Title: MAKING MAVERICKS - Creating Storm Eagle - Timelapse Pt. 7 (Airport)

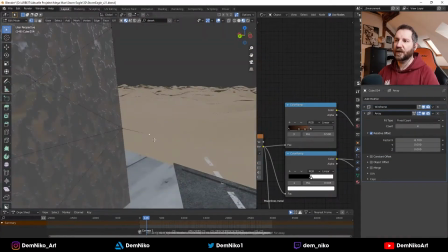246s
That helps a lot if you have something like moving in front of the camera
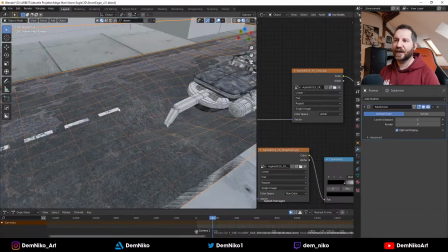253s
in front of the actual object that you're looking at. So that gives you a sense of scale because how fast it's passing by the camera.
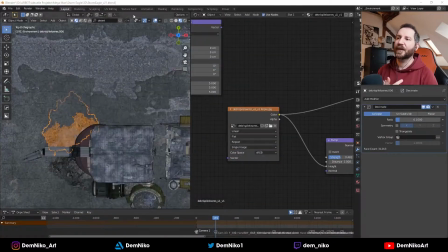261s
So yeah, that was really cool to do.
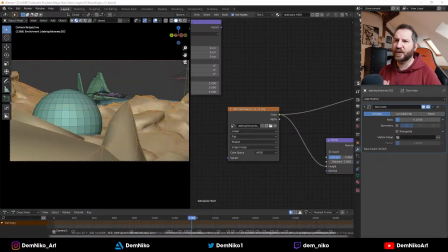264s
And also I took some assets of like debris and rubble and some trash,
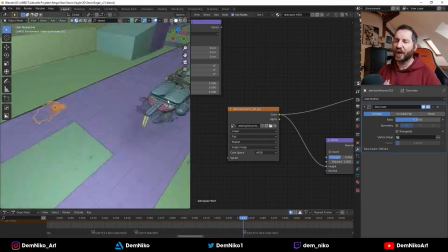272s
or I don't know what that really was, more like rocks and just debris overall.
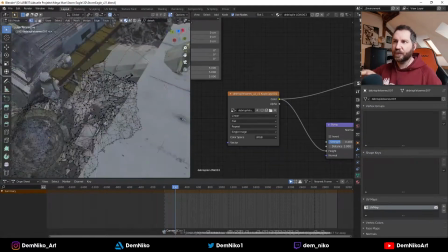277s
And I scattered them around the ship to make it like it actually impacted the
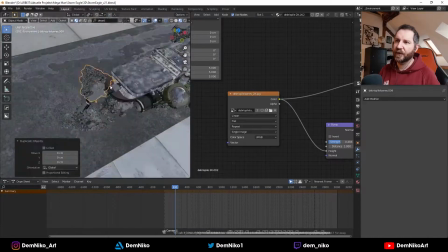284s
the asphalt, the runway, and it's damaged. So in Photoshop I like adapted the color a little bit to make it more fitting to the asphalt color.
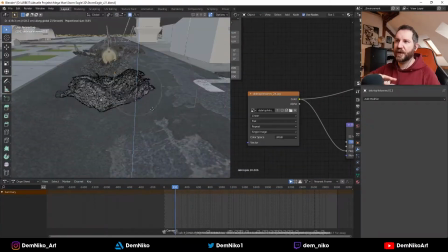293s
And then I put it around the whole ship so that it looks like that's the damage that the ship made.
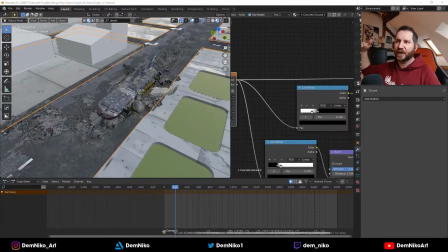300s
Also behind the ship, also like it crashed and slid across the runway.
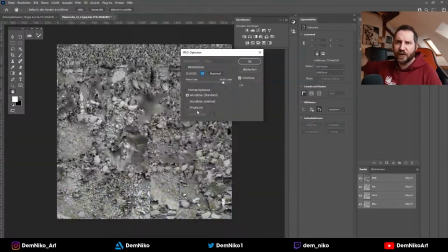306s
So behind that, there's also the smoke in the back. We'll come back to that.
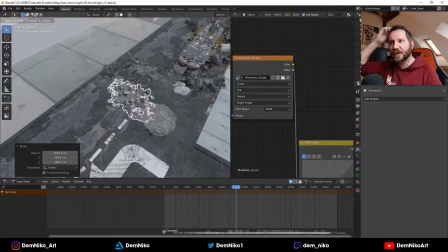312s
And yeah, also use some other assets with stones and rocks and everything and scatter
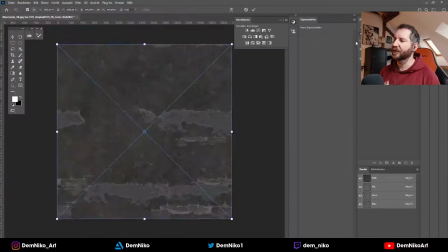317s
them around the whole scene to make it look more damaged, and
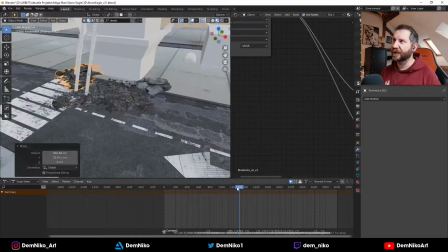323s
yeah, that if a lot has happened in that scene.
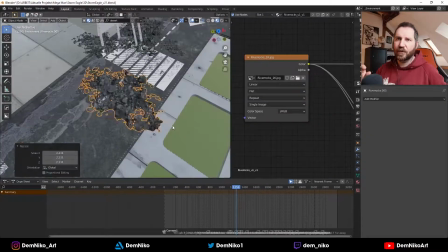328s
So that was the main purpose. Plus, I also checked always the camera, because the camera is also already set.
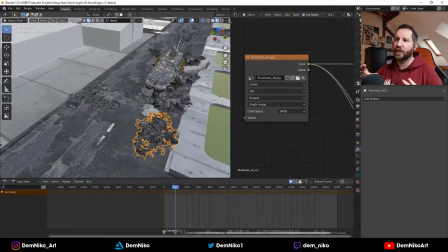335s
So I just put stuff there that would be also in the camera.
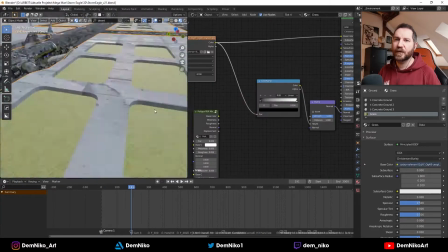340s
So if it's not in the camera, not visible, I didn't put it there.
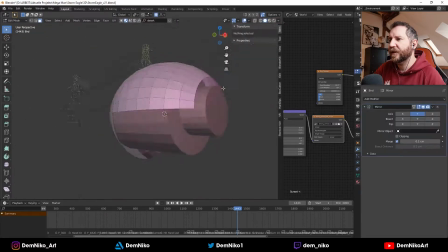349s
Yeah, and here you see I created the small little bird characters.
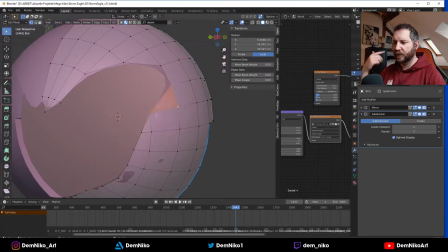357s
Basically, it's in one small shot where he's looking at it and thinking like, oh damn, what happened here?
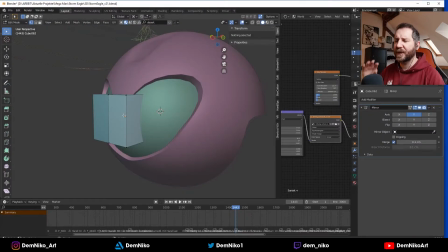364s
And those little birds, they are actually also in the game. I'm not sure, sometimes they are shown as friendly, sometimes they're shown as like enemies.
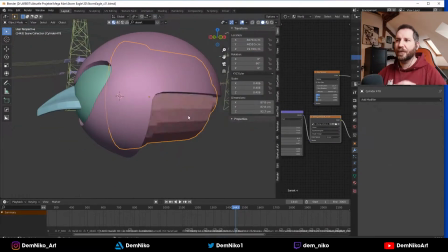373s
Plus Storm Eagle also like spits out an egg and they come out, but I'm not sure if they are the same as the friendly ones, so I wasn't sure,
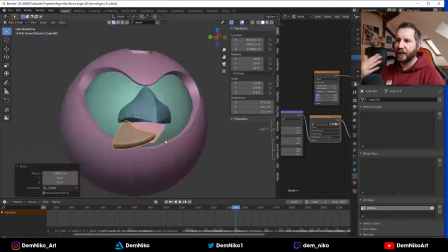382s
but I thought, okay, it would be cool to show other birds so that he can have an emotional response to their death,
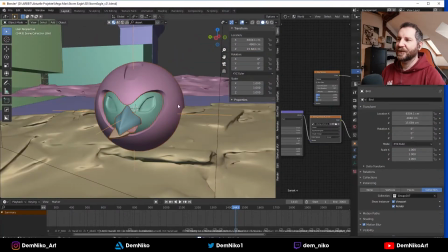391s
basically. So yeah, I created them like a little beak.
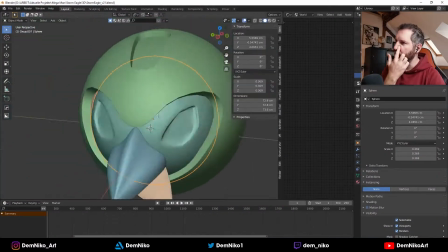396s
I made them a little bit more technical that they actually are. That was kind of cool.
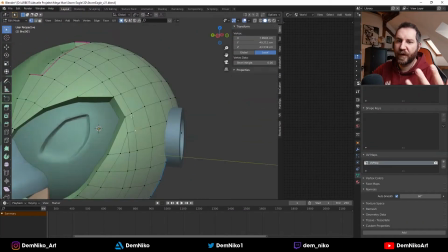402s
I know they will be very much in focus, so very close to the camera.
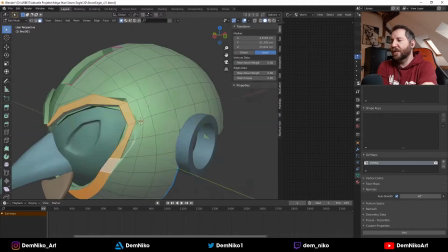407s
So I had to make them a little bit more detailed than I
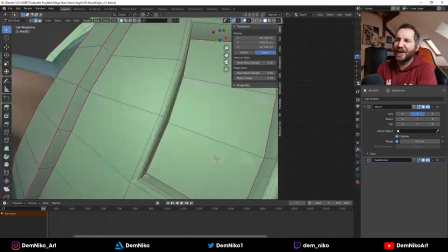413s
wanted, basically, because I didn't really know how to add more detail at that point.
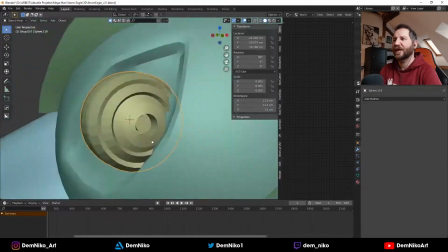419s
Right now, I think I'm a little bit better at that. But it was still a little bit tricky.
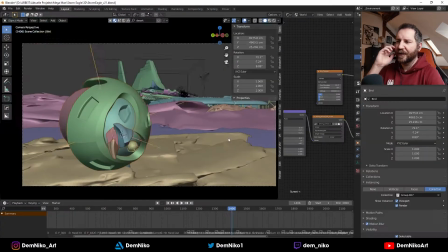426s
But it was still fun, so I created those eyes. I created, yeah, there you see that's the close-up shot.
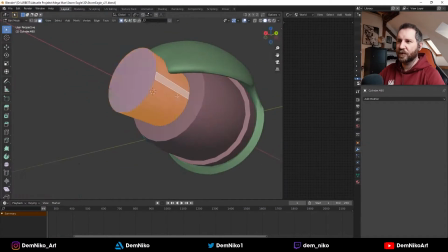432s
So that was just like a test to see, okay, how close will it be? What will be visible and what not?
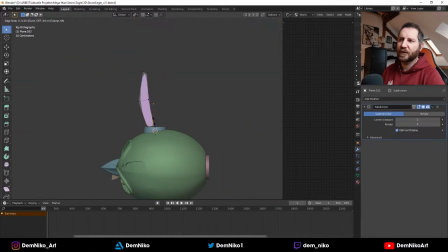438s
The back part in the end won't be visible that much, but I still wanted to make it like fully modeled.
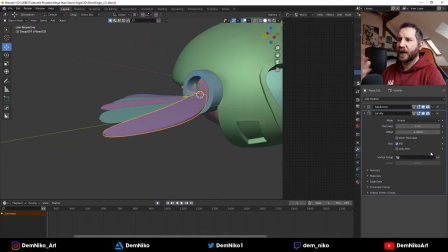446s
This little wings, I thought, okay, that would also be cool, like for the Storm Eagle to be made out of carbon.
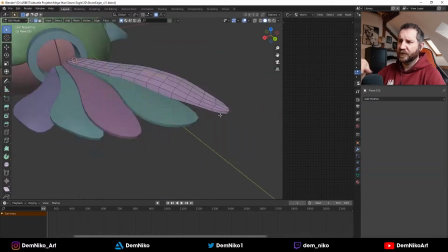454s
So I made them first like the real template looked like.
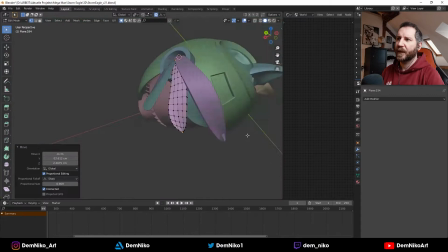459s
So those little wings, and I put a carbon texture on them, so it looks actually like flexible but sturdy material.
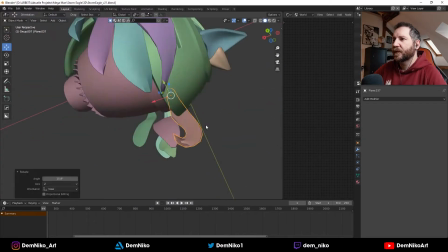469s
That was really cool. Yeah, align them a little bit.
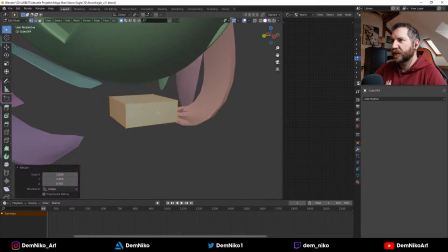475s
And yeah, the whole thing is just adding details.
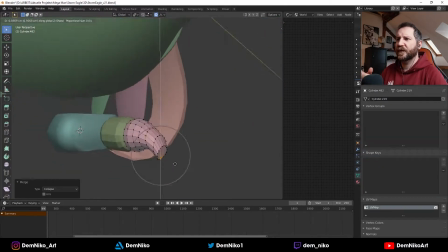482s
Okay, these are the claws actually.
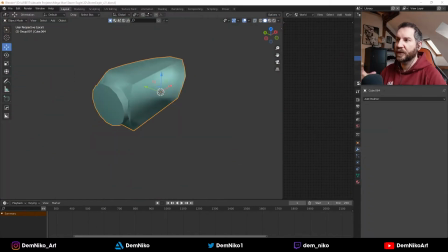485s
Okay, they're important because they actually have in the game and also in the official artworks, they have like real feet and claws.